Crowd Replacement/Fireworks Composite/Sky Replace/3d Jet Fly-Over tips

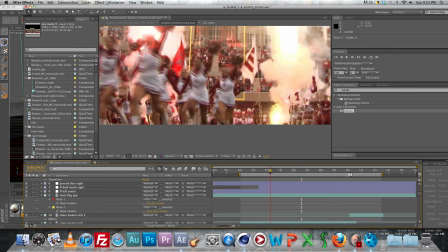[29:22]
part of the way through the composition.
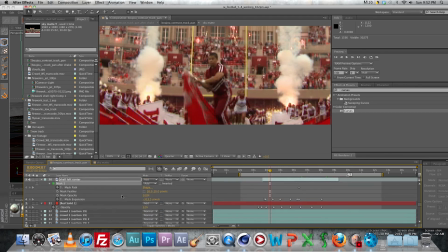[29:27]
Then for the sky, oh, also this red solid here, I forgot to tell you.
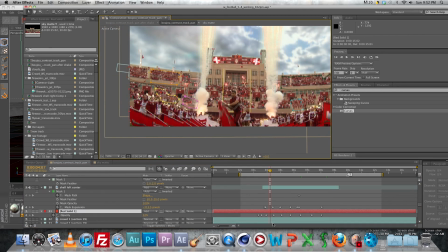[29:34]
You can see these keyframes here, why I animated the opacity. It's set on add, so it looks like when these fireworks are going off, it matches
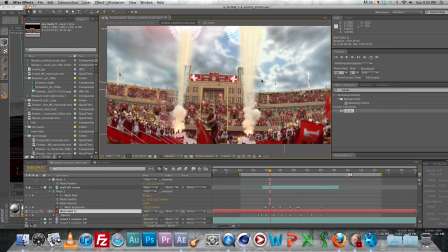[29:46]
the redness that's being like put off by these fireworks as they burst. That kind of matches how the lights reacting with the rest of the stadium. So, you know, just matching light up in your compositions.
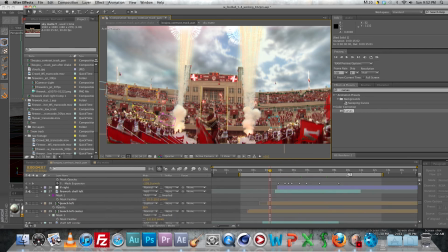[30:06]
And then, as I was saying, for the sky replacement, I used Andrew Kramer's
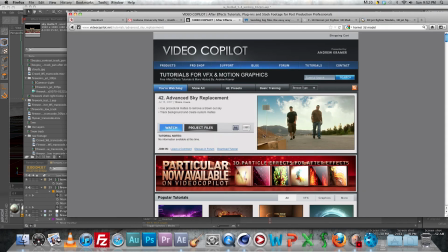[30:13]
advanced sky replacement tutorial.
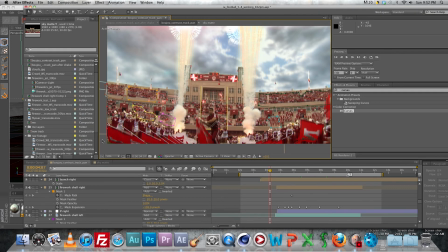[30:15]
Like before, I really didn't have any use for it, and I was like, okay, this This is pretty complex and whatnot, but after you get into it, you can really see how powerful it is if you're like really desperate like I was to get this sky looking right.
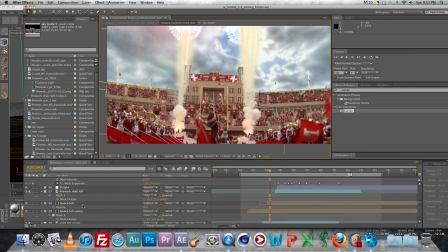[30:32]
Damn it, where is it? It's all the way down here.
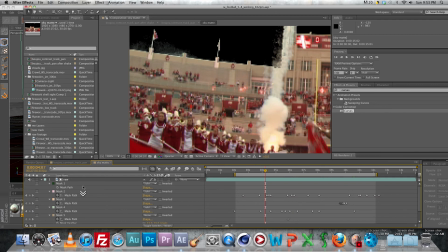[30:40]
But in that video, he basically makes you,
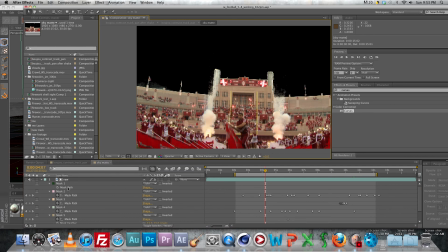[30:45]
you have just like one footage layer where you're applying the colorama effect to, and you create it and you change the output phase cycle to where it's, you're using like a gray ramp or something, and then you mess with these things over here.
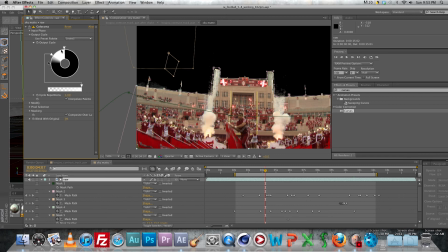[31:04]
You add a black point and then you move your white point down here.
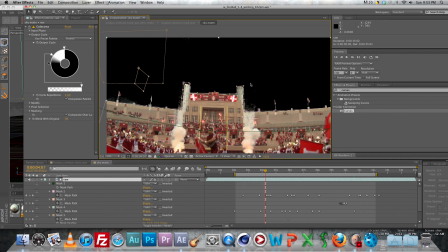[31:09]
And it gets rid of all the like brightness in the sky while leaving like these darker areas still pretty much intact.
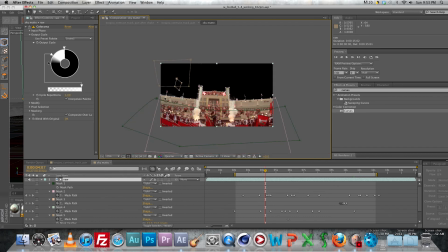[31:19]
And I went ahead and just like drew a mask around it so it wouldn't, like a garbage mask, so it wouldn't like see anything down here.
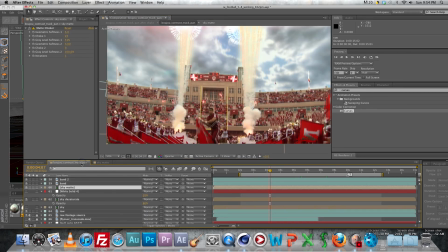[31:31]
And yeah, he really does a good job of explaining all of that in his tutorial if you check out his website. I also have these different versions of like sky replacements. I got using a Creative Commons license piece of
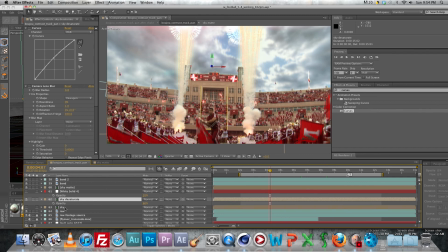[31:52]
footage, or not footage, but a photograph from Flickr.com. If you go there and do an advanced search, you can get like stuff you can use for free for commercial projects, which is, you know, what this is. For the last thing that I did was I just added a
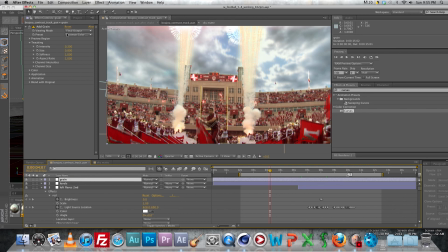[32:12]
grain, a basic grain.
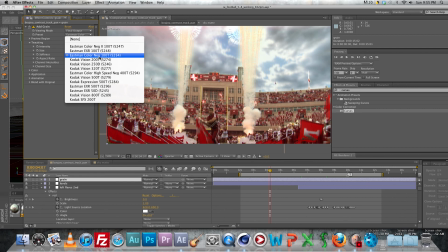[32:15]
When you're adding grain, I think the lower numbers, 100T, is for like, it's not as heavy on the grain as these ones up here are.
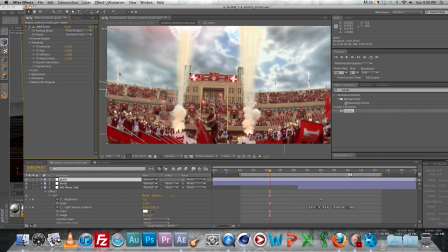[32:29]
So I added the grain, and it just, what it does is it just kind of blends everything together
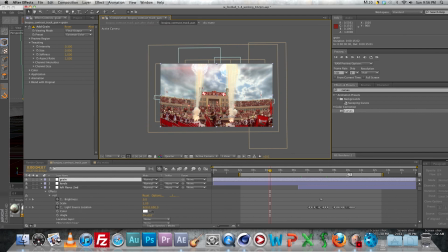[32:36]
to give it a nice like look that it was all, you know, shot with one camera.
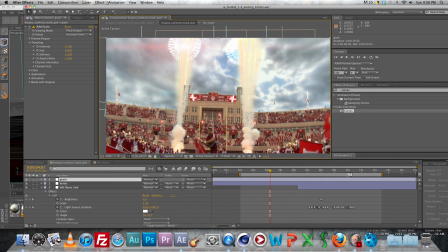[32:45]
And yeah, that's pretty much it. So hopefully this video has kind of helped you out if you're undertaking a similar project and you're experiencing the same problems as I was,
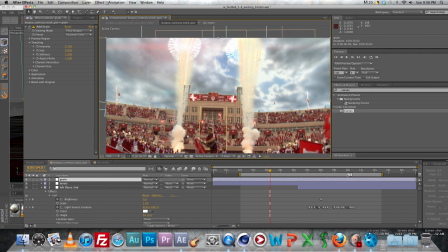[33:04]
or if you're just prepping for a project that's going to be similar to this. I learned a lot, and I definitely look forward to doing some more work like this in the future.
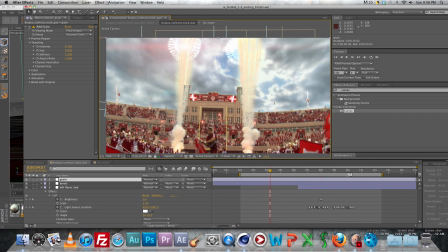[33:19]
So yeah, that's it. My name's klbasey. Thanks for watching this video. If you liked it, rate and subscribe, and watch my other stuff. See you later.